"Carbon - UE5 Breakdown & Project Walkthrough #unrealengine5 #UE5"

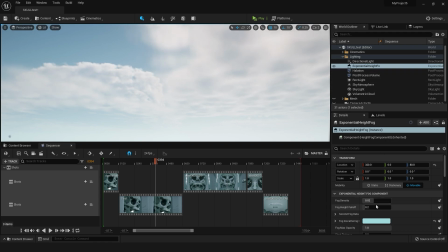So just to go backwards or to go forwards, whatever it is,
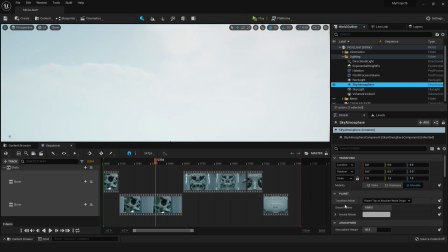put that back up to that and then go to the sky atmosphere go to the my this was 2.5 and then this was 5 and that's it that's what gave
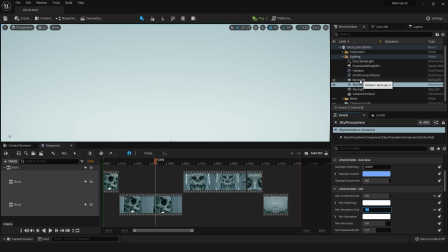me my scene color okay so let's take this off for
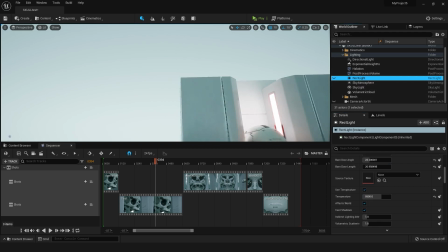a second okay and we'll put the mesh back in so this is the scene
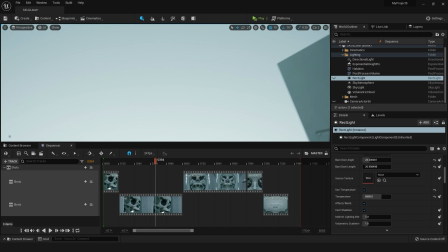as is with the environment okay very
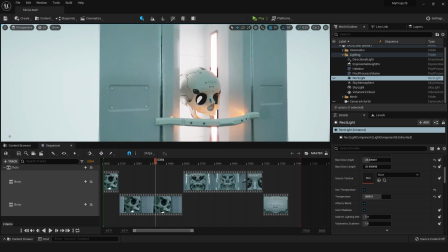simple and the main thing is that I just wanted to have everything soft lighting
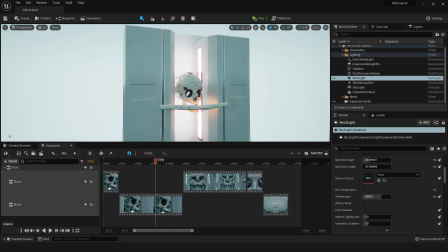because the scene needed to look like you're in like some sort of science lab or something like
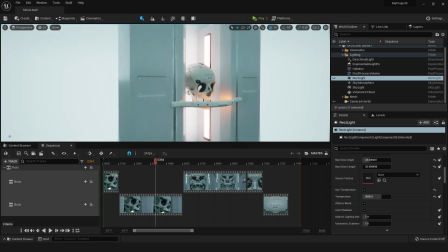that right everything is very evenly lit in the science lab so that's what I that's why I got like a softbox
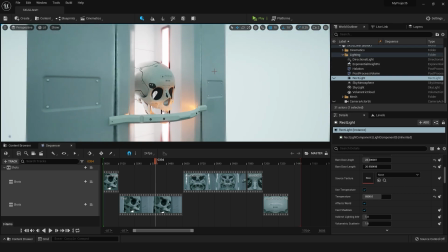environment okay but it of course needed some sort of highlight
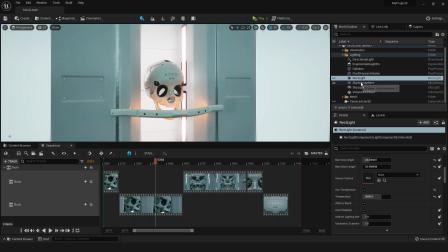feature okay or highlight lighting right so that's why I added the
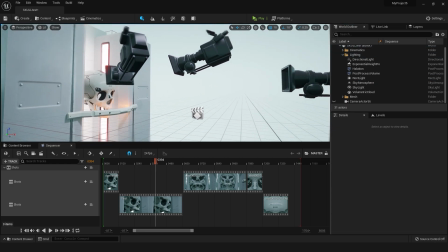let's just the rec light and there it is and
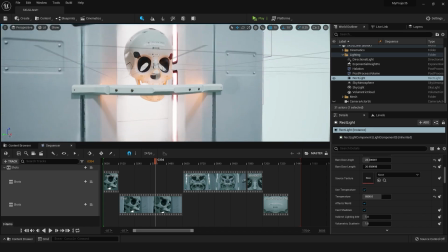now all that does is just well it adds some really nice lighting so you can see the nice shadows there
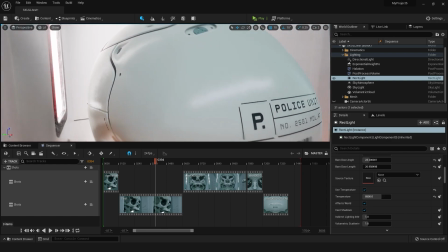and then it also has this really nice highlight there and that's it literally
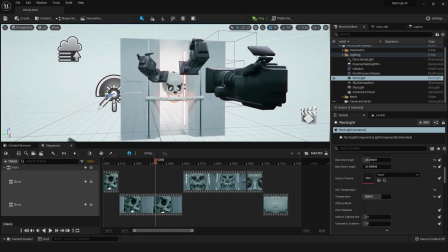it okay that's the scene done okay
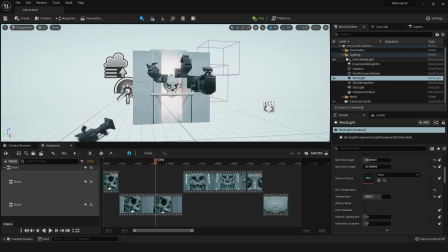is there anything else in terms of the scene that I need to talk to you about I think that is it oh yes
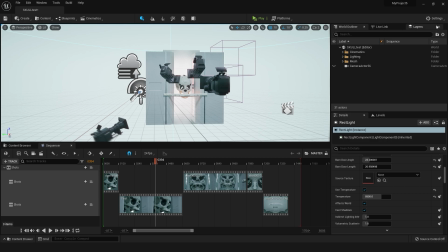okay so then there's also some settings I guess
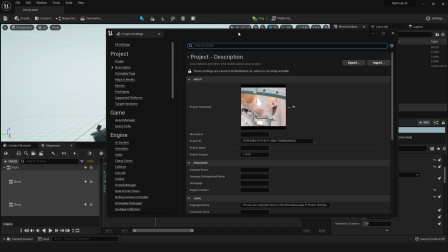everything you can learn from William Foucher but I don't even think it really
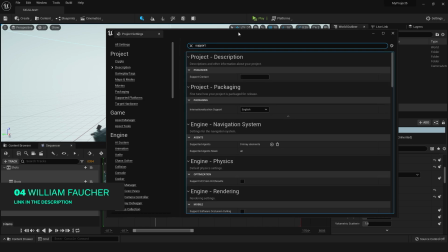even like there's this one here support sky that you need to turn on but it doesn't really
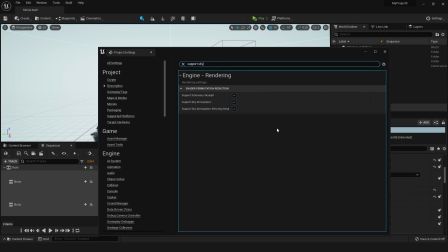apply with my scene because I'm not doing I'm If you look at my,
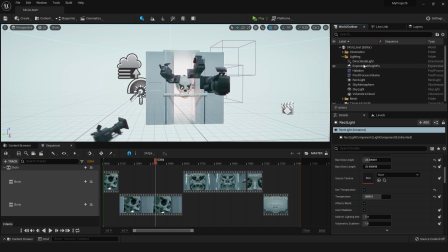whoops, if you look at my, where is it, this here, I don't have it set to black or anything like that, right? So it doesn't really apply to my scene. What else? There's also this that I cranked up, final gather.
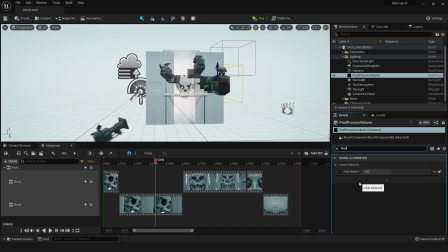I cranked that up. It's normally at one. I put it to five. I don't know if it really does anything. It says that it improves noise. So that sounds good to me.
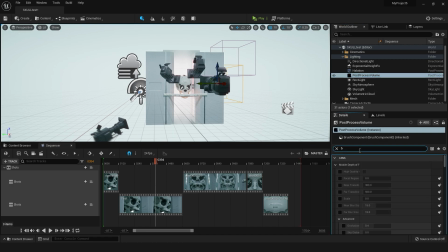And then other than that, let's look at this here. There's bloom, put it to convolution, then the halation here. This is something that I learned from Alec Tucker. I'll put the link in the description.
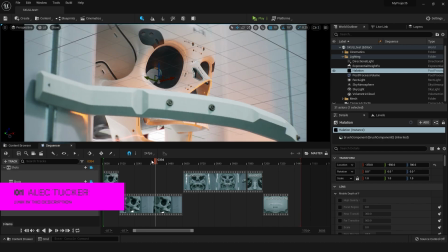So let's turn this on. And if we go to here, so all this is doing,
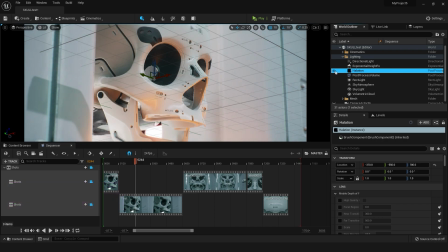if you look here it's adding like this lens defect and that's it. That's all it's doing. This is actually a bad thing for lenses but it helps with the realism. Okay
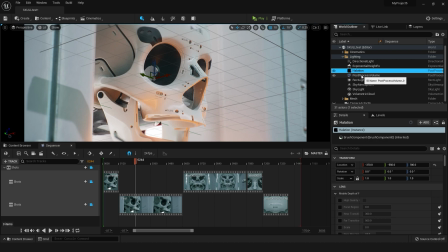other than that in terms of effects I added some camera shake which you can learn from William
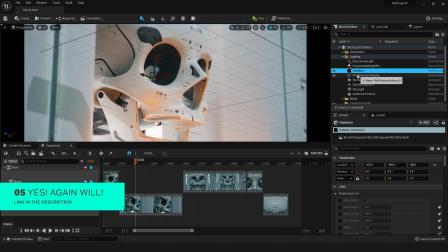Foucher you know he talks all about camera shake and I do real real real real subtle camera shakes okay on the camera
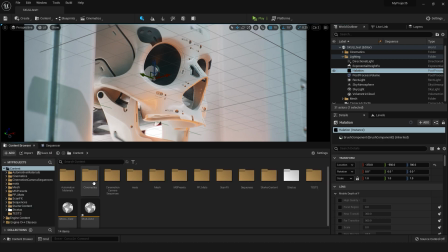I can actually just maybe I think it's in here camera shake I'll just open up one of the thing
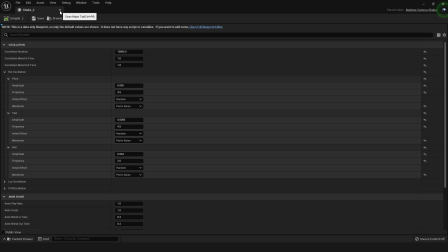here so you can you know screenshot that and look at my settings you know there's that one what else let's take a look at this one there's the settings okay
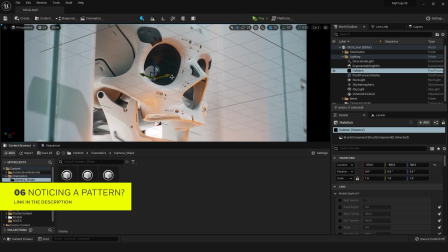because yeah everything you can learn from William Foucher so there's that I
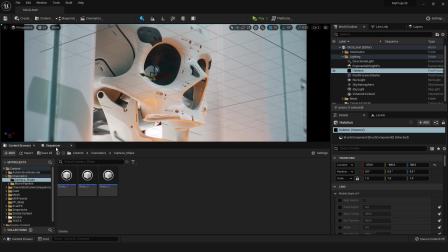think that's it for the scene now let's look at the camera okay
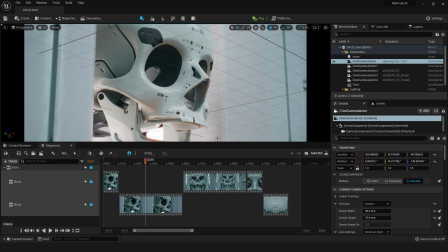so main thing about when you're making movies the main thing about making movies is really just the camera that's like one of the most important things is how
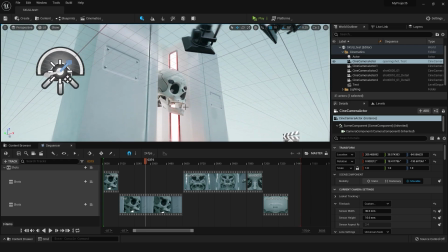you frame everything right so if you look at this scene it's a very simple scene it's nothing spectacular however you frame it the right way it looks
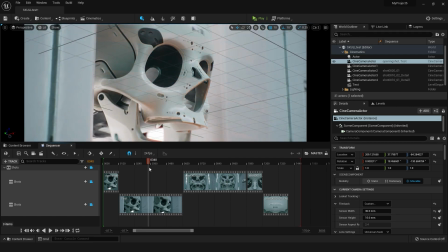badass right I mean like look at that that looks pretty darn badass right so the camera is really doing most of the work now in terms of how you learn that it's a whole other career it's
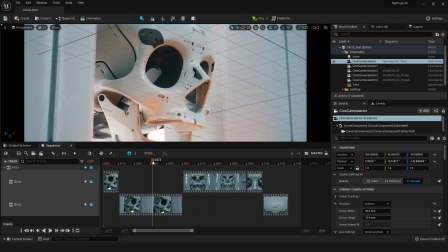a whole other video at least to go into how you frame everything. Which I mean I guess I could do another video on that but you really need to learn photography in order to learn how to do proper framing and all that stuff. But you know in this video I will give you some quick tips.
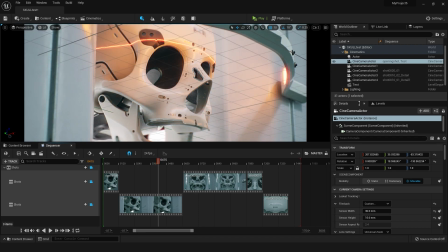So in terms of this how I set up my camera like the settings I just turn this to 3615 which is you know copied from Will and then also Alec Tucker.
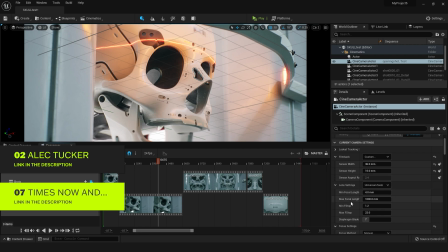I hope I'm saying his name right then everything else you
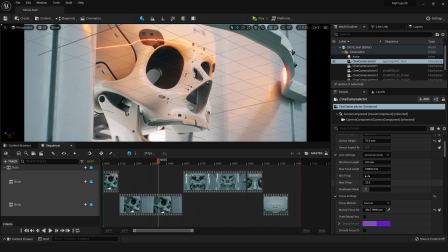know I leave universal zoom of course you know all this stuff like why do you need to change that the focus settings you know you can you know and use look at unreal documentation on how to use that it's very simple you
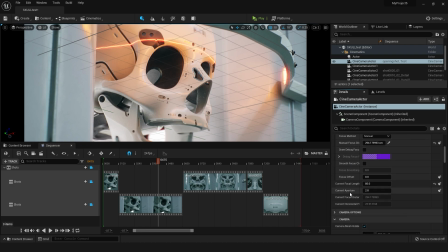turn it on and that's it um then the yeah the the focal length so these are the main things main focal lengths that you really want to work with is 18 24 35 50 85 135 anything else out
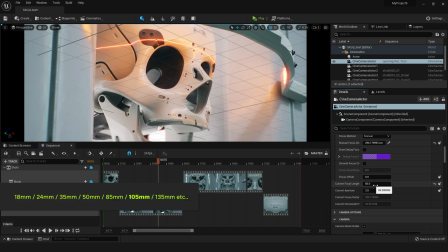of there is you really shouldn't be using because there's really no other focal lengths with lenses i mean there are some weird specialty ones like you know there's a 40 out there there's a 20 out there
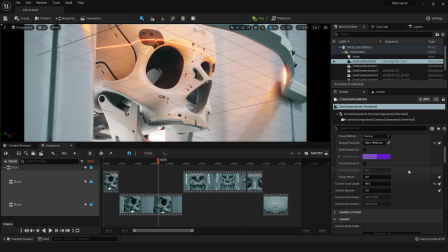there might be some weird weird ones like 60s and stuff like that but you they're not really used and then there's the zoom lenses which you can go in between but I mean you don't those are it that's irrelevant right the main ones that you want to use those ones that I just said right
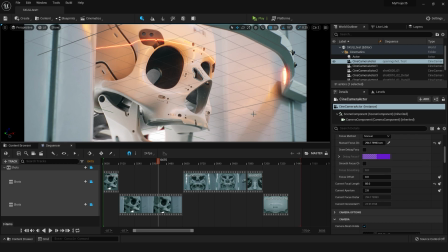so if you want to generally as a rule of thumb there are ways to break these rules of course right I mean rules are always meant to be broken but if you want to make something look powerful use an 85 and up right use something 85
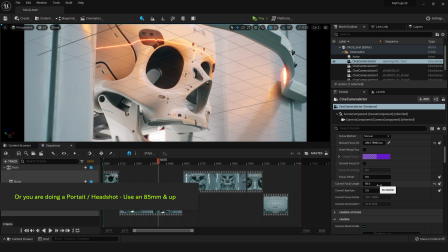you could use a 50 as well you could do the same thing and make something look powerful and use a 50 or even a 35 or 24 but generally you want to use like a telephoto lens you want that compression compression is not something I'm going to get into for this video but you want to
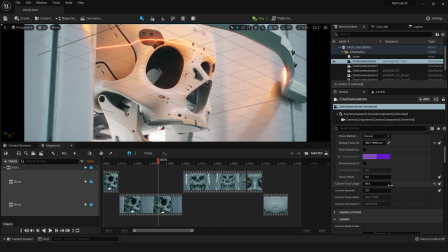use you want to get that compression um to make everything look powerful right um so that's that's what's doing that uh i just put it on 85 but experiment with the different focal lengths that i said earlier um because they will help right so 85 is for something
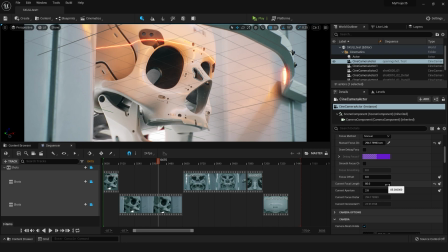for example 85 is for something powerful to make something look powerful or like a face right and if you want to want something to look kind of goofy or very stylized to use a 24 or an 18 and 18 is very wide okay
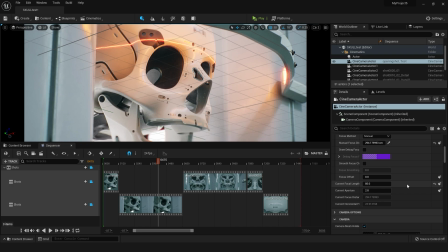and that's pretty much what I'll say about that for camera settings and then other than that I think that is pretty much it I don't know what else to tell
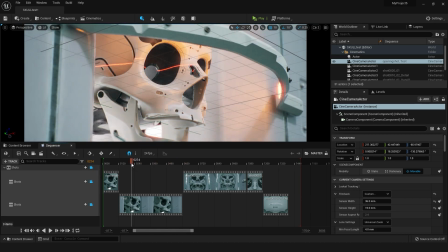you in terms of the breakdown because there's not
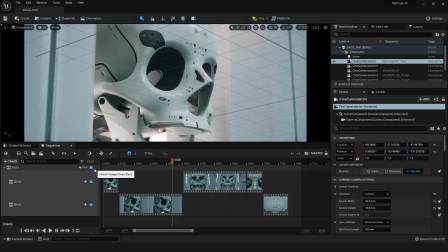much. There's the softbox environment that I created, which I already showed you.